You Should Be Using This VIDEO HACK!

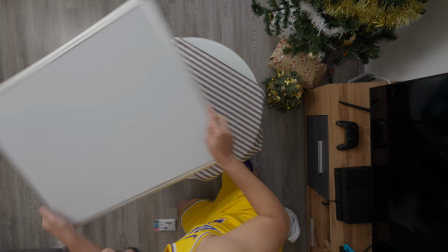The one thing I like the most about filmmaking is that you don't have to spend a fortune to get amazing results.
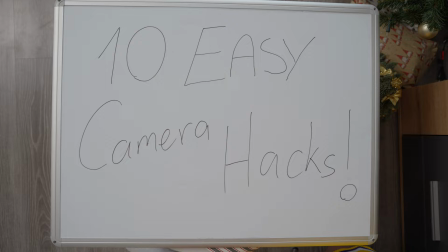Here are 10 easy camera hacks everyone can use. The point of view shot.
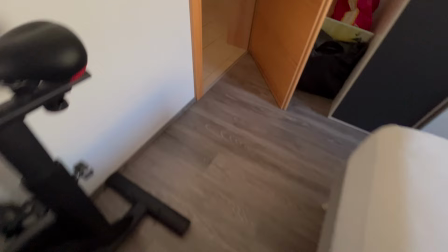This shot is perfect to show your audience what you're doing. They can see the world from your eyes.
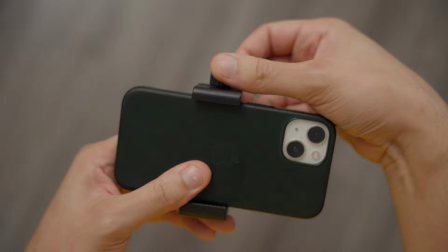Instead of buying expensive headbands and GoPros, here's my solution.
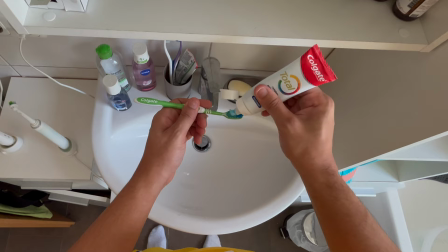Just take your phone, use one of these phone holders, click record and place it in your mouth.
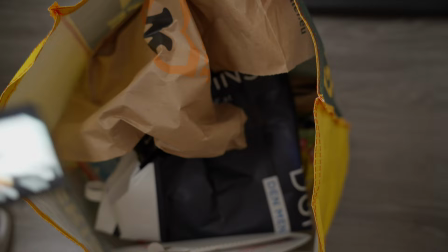the bottom up shot. Shooting from down up opens a new world of possibilities.
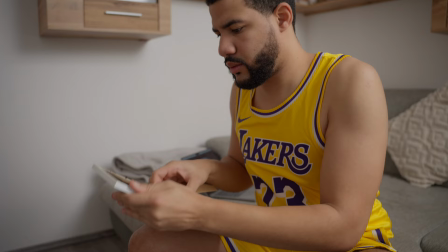Try placing your camera inside of things.
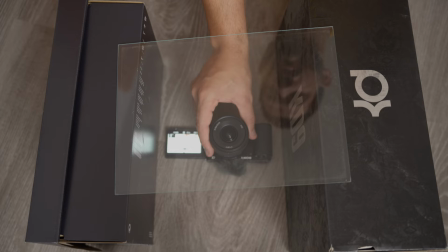You can also use glass to achieve shots like this.
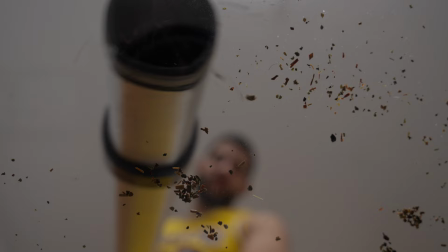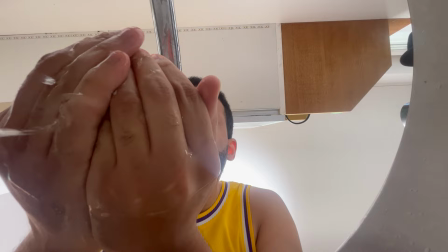Just try to be creative with it. If you want to try this shot, I recommend using a waterproof camera like an iPhone.
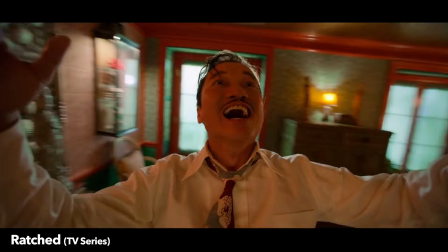Not your expensive mirrorless camera. The DC shot.
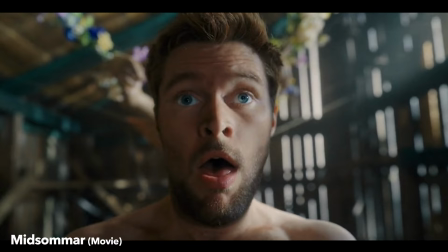Ever wondered how they achieve shots like this in movies? Well to be honest I don't know what they use but here is my simple solution.
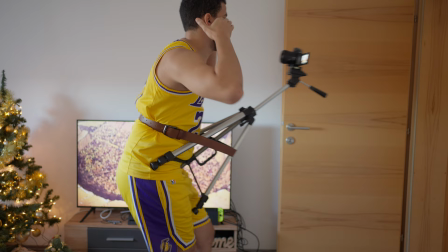Take your tripod, place it on your body like this and use something to keep it in place. I'm using a belt.
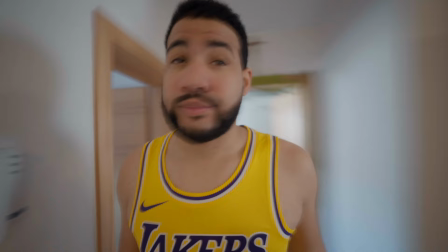In your camera lower your shutter speed and click record.
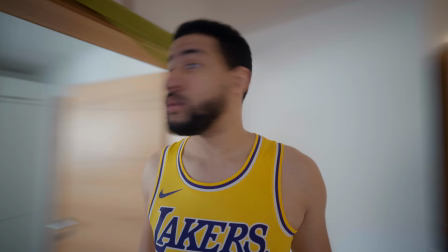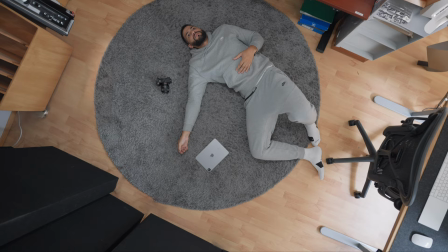The top-down shot. One of the best shots you can master.
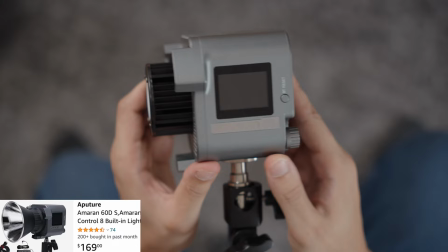It It always looks interesting and it's perfect to showcase a space of what you're doing effectively.
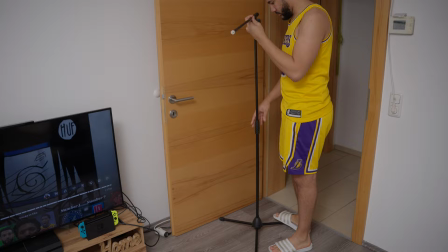Before I got my Z stand, I had to be creative. I used a cheap mic stand with a tripod head or a phone holder.
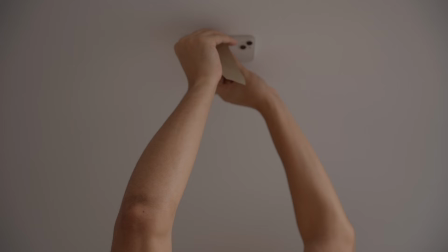I clamped my camera or my phone to doors and shelves or simply taped my phone to the ceiling.
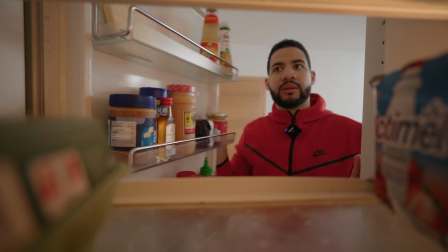The reverse point of view. This is basically the opposite of our first shot, hence my naming decision.
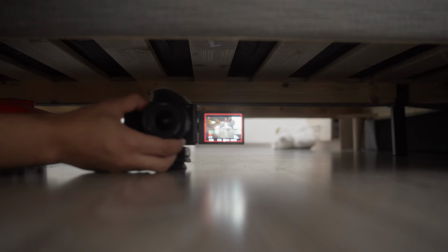I like to imagine that the audience is watching me. Just try to put your camera in unusual places to help you showcase what you're doing.
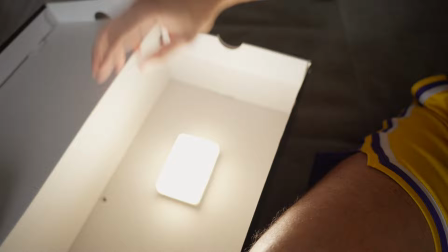Small lights. I've always loved small LED lights. They are just so versatile and just perfect to add interesting lighting to your scene.
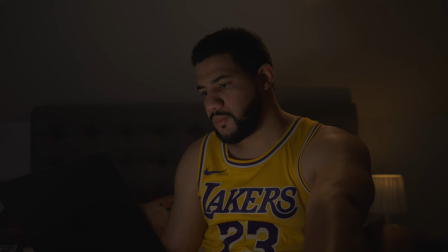Here I got new basketball shoes. Here I'm motivating the light behind of me.
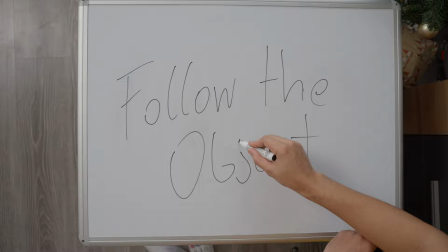And also this isn't actually the light coming from my laptop. Following the object.
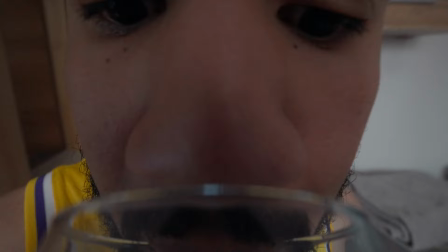I've always loved shots like this and prior to this video, I had never actually tried them.
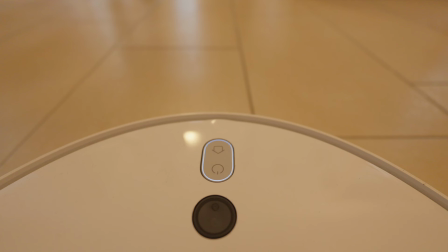Here's how I did it. Another version of this shot would be this.
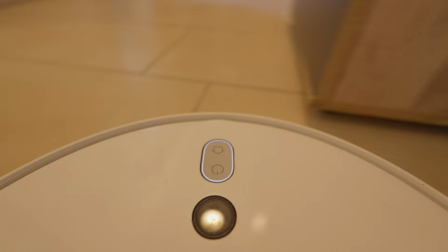This is my little cute assistant.
Starting to clean.
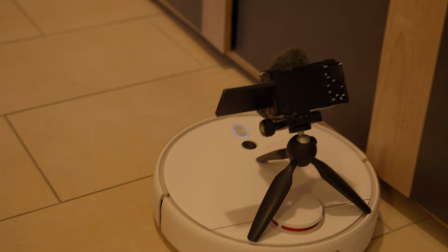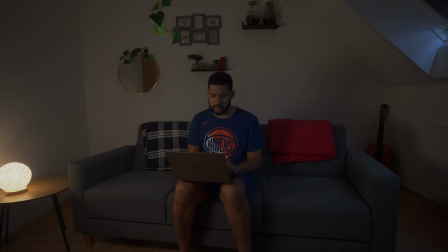The day for night. I often get asked how my footage has so little noise when shooting low light scenes.
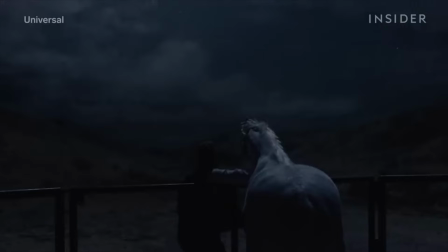Well, I used a method I got from Hollywood, the day for night. You need to float your image with light and then bring it down in post.
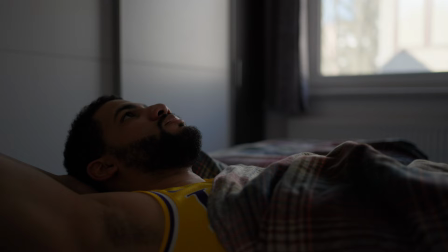This shot you see here actually look like this. Smooth movements.
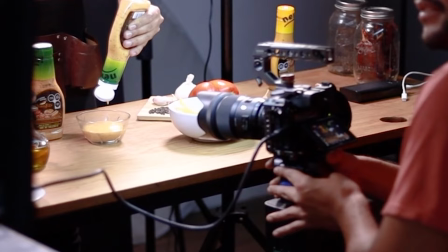There's a lot of expensive gear you can buy to get smooth movements in your shots.
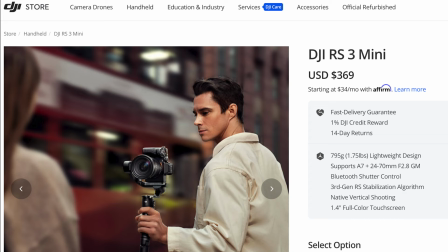From electronic sliders to gimbals. But yeah, I think we can do a more budget friendly approach.
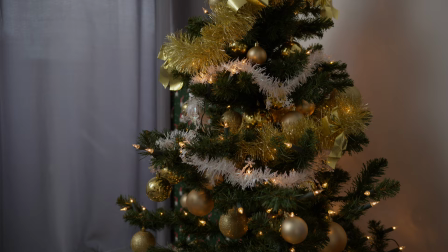Put some paper under your tripod and attach something you can pull on.
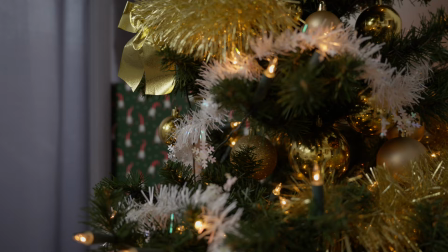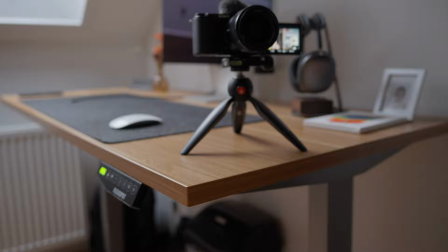If you have a sit stand desk, you can use it for smooth up and down shots.
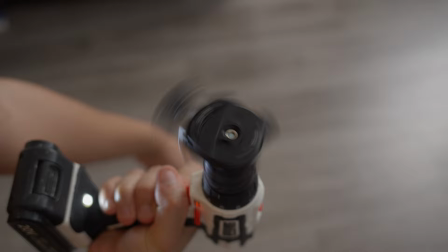If you want to get crazy with it, put a tripod head on a drill and spin that sucker.
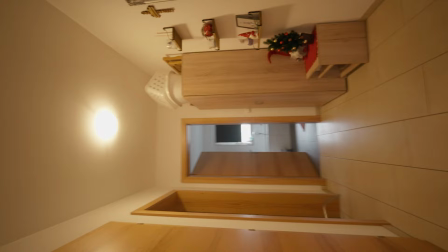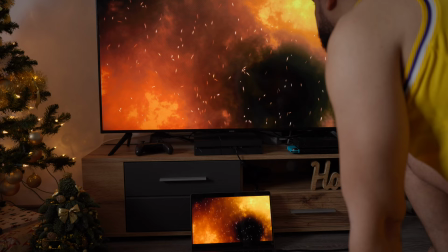The product shot hack. You can use the screens you have at home as backdrops for your videos.